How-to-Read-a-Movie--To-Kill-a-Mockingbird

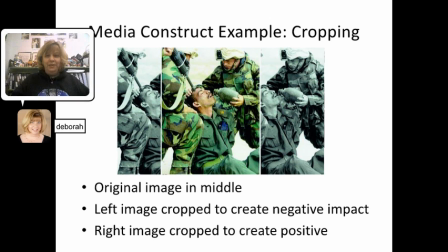(4:18)
Now here's one example that might help you understand what I'm talking about by media being constructed. If you had the original image here, now you can go through the center picture and see what you're looking at. The camera angle still had to be placed at a particular point, but just using the example of how you crop the picture.
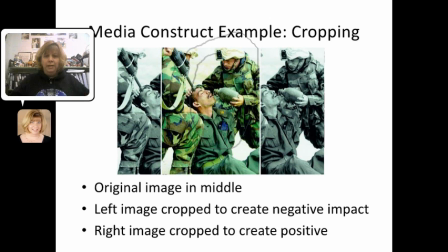(4:34)
So the original image is in the middle, and you can see that there's someone that's down on the ground, someone that's just holding a gun, and someone else that's feeding them a water bottle. If you crop the image on the left, you create this negative impact. It has the effect that this gun is actually pointing directly at this person's head.
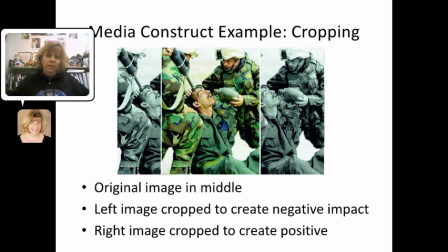(4:50)
But if you crop it so you don't see that person on the side, it looks like you have a soldier helping someone who's wounded by giving them a drink. So you can crop the picture. Just how you cut up the image creates a different effect for how you're going to feel about the images that you're seeing and how you interpret what actually happened, even though the camera itself doesn't show you all of these things.
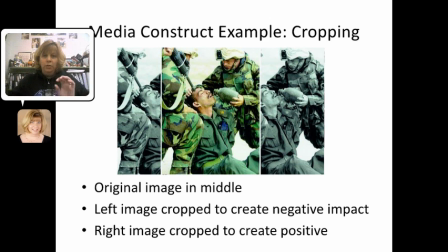(5:08)
So that's how someone comes in and constructs the media to give a certain impression.
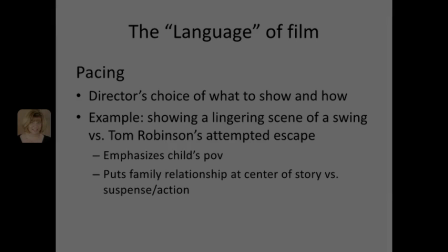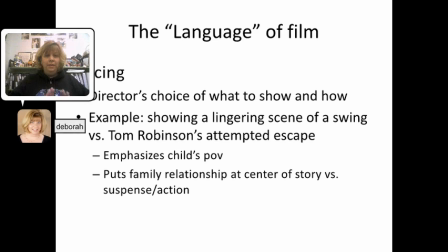(5:19)
So the next couple of slides, we're going to take a little time to just introduce you to some of the very basic ideas of the language of film, the kinds of things that are available for a director, a producer, an editor to help construct the image that you're seeing on the screen.
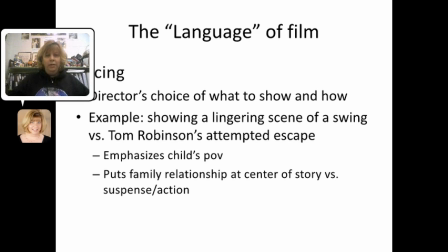(5:34)
Now, one of them is a term that we call pacing, and this is the director's choice of what to show and how to show that. For example, the director of To Kill a Mockingbird decides to show this scene where the camera takes a lot of time to show this swing and a child playing and doesn't show Tom Robinson trying to escape from jail.
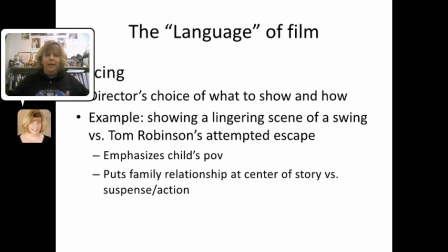(5:52)
Now, you would think that an audience would really like to see this escape attempt, right? You've got a prison, you've got all those elements of action and suspense. You've got a prison, you've got nighttime, you've got people with guns, all that stuff there that we'd expect to see and that an audience would really appreciate.
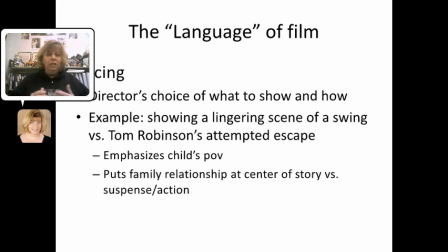(6:05)
But instead, the director uses that time on screen to show a child's point of view of a swing set in the backyard, or the tire swing in the backyard. And this is showing that the director is trying to put the family relationship at the center of the story,
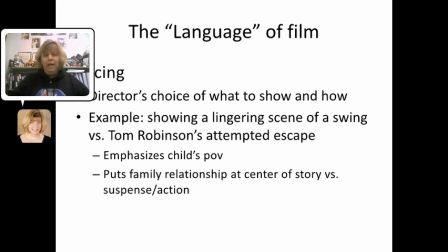(6:20)
Scout's transition from childhood into seeing the adult world, as opposed to making this an action suspense type of movie.
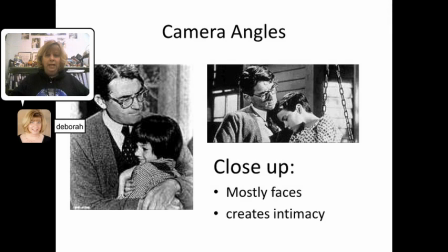(6:34)
One of the tools that any director has at their disposal is the camera angle. And there's some different camera angles that are used. So there's some of the basic vocabulary. A close-up. A close-up is where you see mostly faces, and it helps to create this sense of intimacy, this connection between the characters by showing them in the same scene so tightly cropped up.
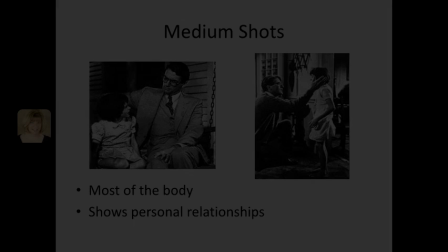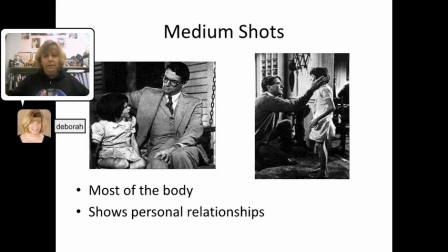(6:58)
Or you can have a medium shot, and this is where most of the actor's body is going to be in the shot, and it's really effective for showing personal relationships. You can see the distance between the characters, you can see their body language, and the director can help show you, without telling you, how these two people get along and how their relationship is and how they're connected.
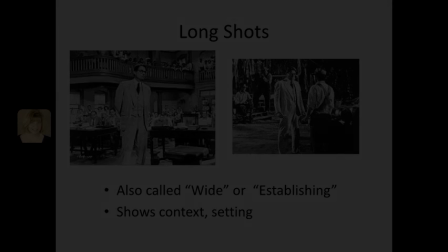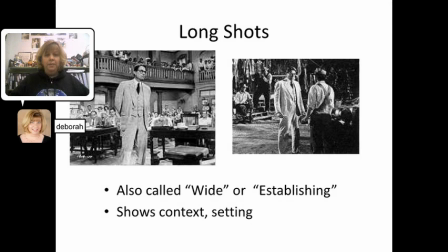(7:22)
Or you can go to the other extreme and have what's called a long shot, or sometimes referred to a wide shot or an establishing shot. And these help to show the context or the setting. So you see the character, but you also see where they are and what else is going on around them. So if you look at the first picture, we see obviously Atticus straight up in the middle of the shot, but you can see the rest of the people sitting around,
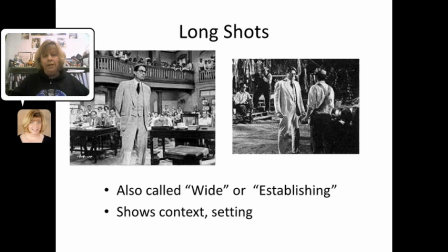(7:42)
the other attorneys, and then you've got the balcony up here where the African Americans are watching the whole procedure. And the same with the other bit here, you see Bob Ewell coming in, and there's Atticus confronting them, but you can see the other people in the background and what they're saying and doing.
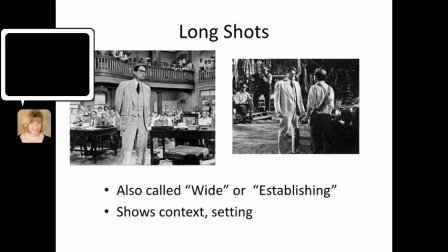(7:53)
So it helps to show what else is happening in the film.
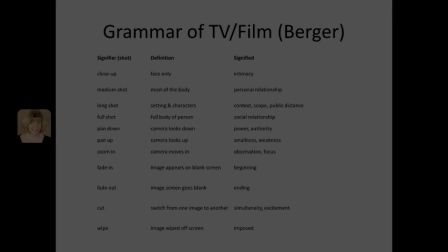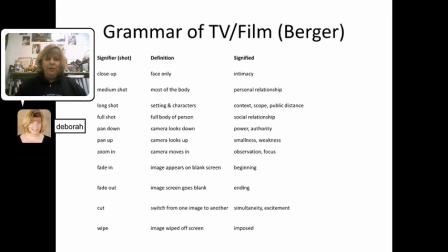(8:01)
Now, Thomas Berger actually identified specific grammar that's used in creating television and film. And this has to do with the signifier of the shot, the definition, and then what it shows. So we just talked about things like close-up, medium shot, long shot, full shot.
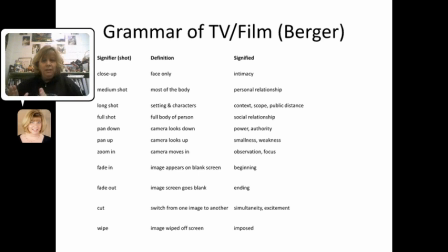(8:14)
But you can also look at how the camera moves. If the camera is going to pan across something to give you this sense of connection and social relationship. If the camera is going to look up at someone, if you're shooting someone from underneath, it makes them seem more powerful because they're bigger.
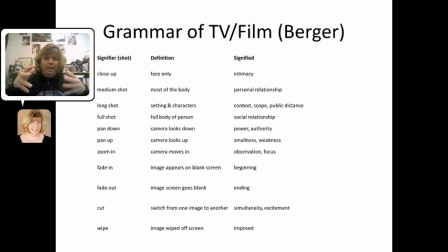(8:28)
If you shoot down on someone, it creates suspense, makes them seem more powerless. And then you can fade in or fade out or wipe or cut, and all of those affect your pacing of the scene and how you react to it as it goes. So there's lots of different techniques and tools that any director, editor, camera person has at their disposal,
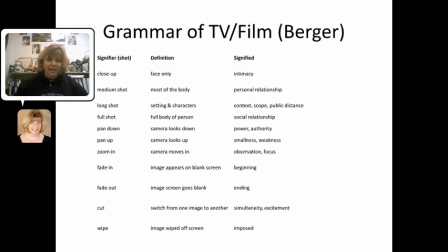(8:46)
the same way that an author has all of these different literary techniques that they can use to create the specific effect that they want to have on the reader, or in this case, on the viewer.
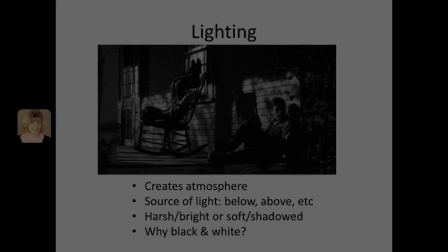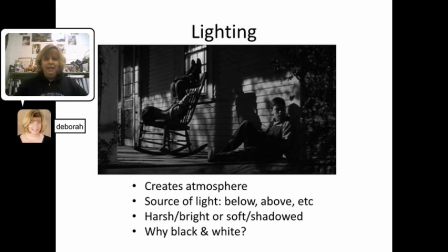(9:00)
Once the director's figured out where to place the camera, they can also experiment with lighting. Lighting is really, really crucial in creating the mood or the atmosphere. And it also can help tell you some things about the characters. Where's the light coming from, and where do you put the character in relationship to that light?
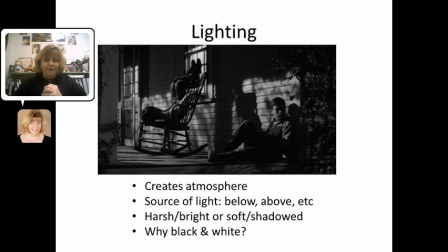(9:15)
If you light someone from underneath, like imagine those old campfires where you put a flashlight underneath, it creates this idea that you're some sort of villain. If you light them from above, it's like a halo and they seem sort of angelic. Is the lighting going to be harsh or bright, soft or shadowed? And one thing to keep in mind when you look at To Kill a Mockingbird, this movie was made in
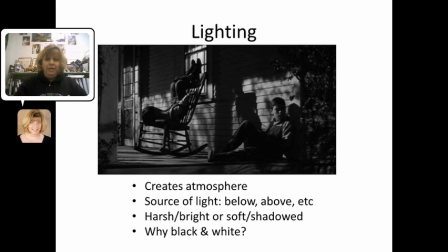(9:34)
1963, when they certainly had the technology for color pictures, but the director specifically chose to shoot it in black and white. You might ask yourself, why would a director do that with this particular film? How does that help to underscore the themes and the ideas in the movie?
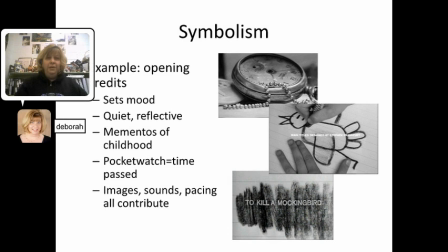(9:54)
As we've seen from all the literature we've been studying this year, symbolism is an important tool that an author has to help create these sorts of universal meanings and deeper context of what they're writing. Symbolism can also happen in film, usually in a much more visual way. And one of the great things about this movie you're going to watch is the opening credits.
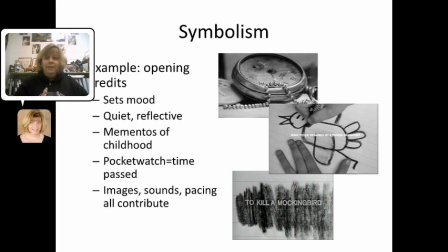(10:11)
They're beautifully constructed. And watch how these opening credits, that might be something in another film, might be just kind of a throwaway way you got to get the actor's name in there somehow. But this helps to set the mood. It creates this idea of quiet, reflective sorts of feelings. It shows the cigar box with these mementos of childhood.
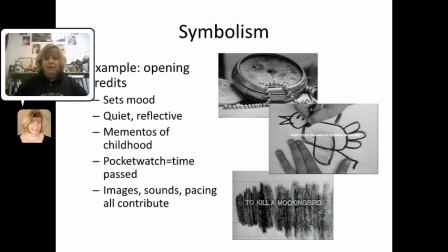(10:29)
The pocket watch starts to tick, which gives you this idea of something that's old-fashioned in the past, of time going by. And then the various images and the pacing of it help to contribute this idea of this child's perspective, that this is going to be a coming-of-age story, that this is a sense of innocence that goes about it.
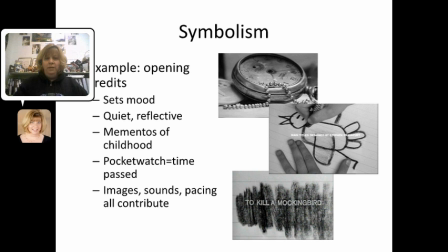(10:45)
It's really a beautiful sequence. So as you go to watch the film, I hope you pay close attention to that part.
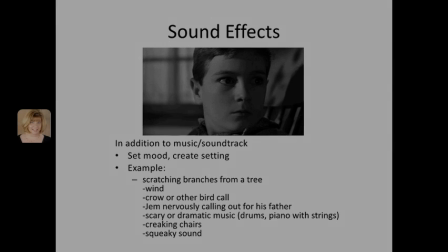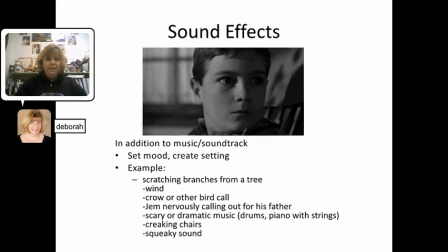(10:56)
Where a novel or a book just has print or text on a page or some kind, or text on a screen, again, film has the visual, but they also have the audio, what you hear. And it's everything from the music and the soundtrack, as you know, music can really help change a mood and create a setting, but also the sound effects that they have.
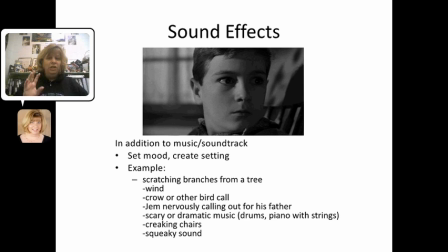(11:13)
For example, the scene where Jem is sitting outside and he starts to hear something. You get that scratching of the branches from the tree, the wind, some sort of bird call. Jem calls for his dad. You get this scary or dramatic music starts to come up. The chairs are creaking, there's a squeaky sound, and immediately,
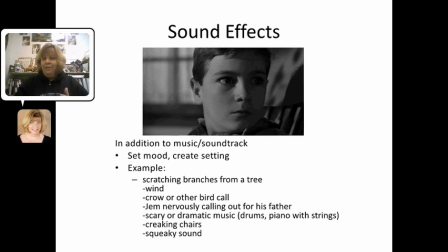(11:29)
if you've ever been left alone at the house as a kid or late at night, you start to hear that crazy noise, it brings you right back to that. So immediately you have this idea of suspense and this idea of scariness from the child's point of view, and that's all done through the sound effects.
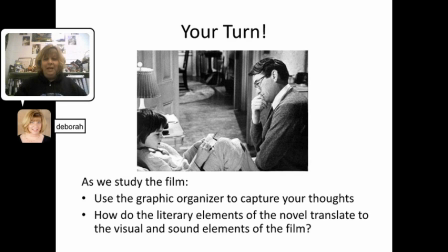(11:49)
Okay, so it's your turn to become an expert in media literacy. So as we're studying the film in class this week, I want you to use that graphic organizer to start to capture your thoughts and impressions of how this story got translated to the film,
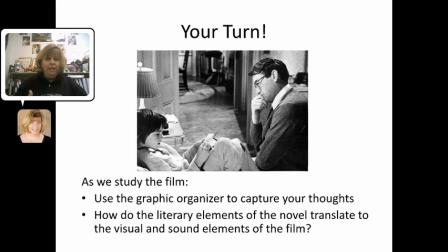(12:01)
paying particular attention to the video, that is the visual, and the audio, the music and sound effects kinds of aspects. So how did the literary aspects of the novel translate to the visual and sound elements of the film? And that's it. Bye.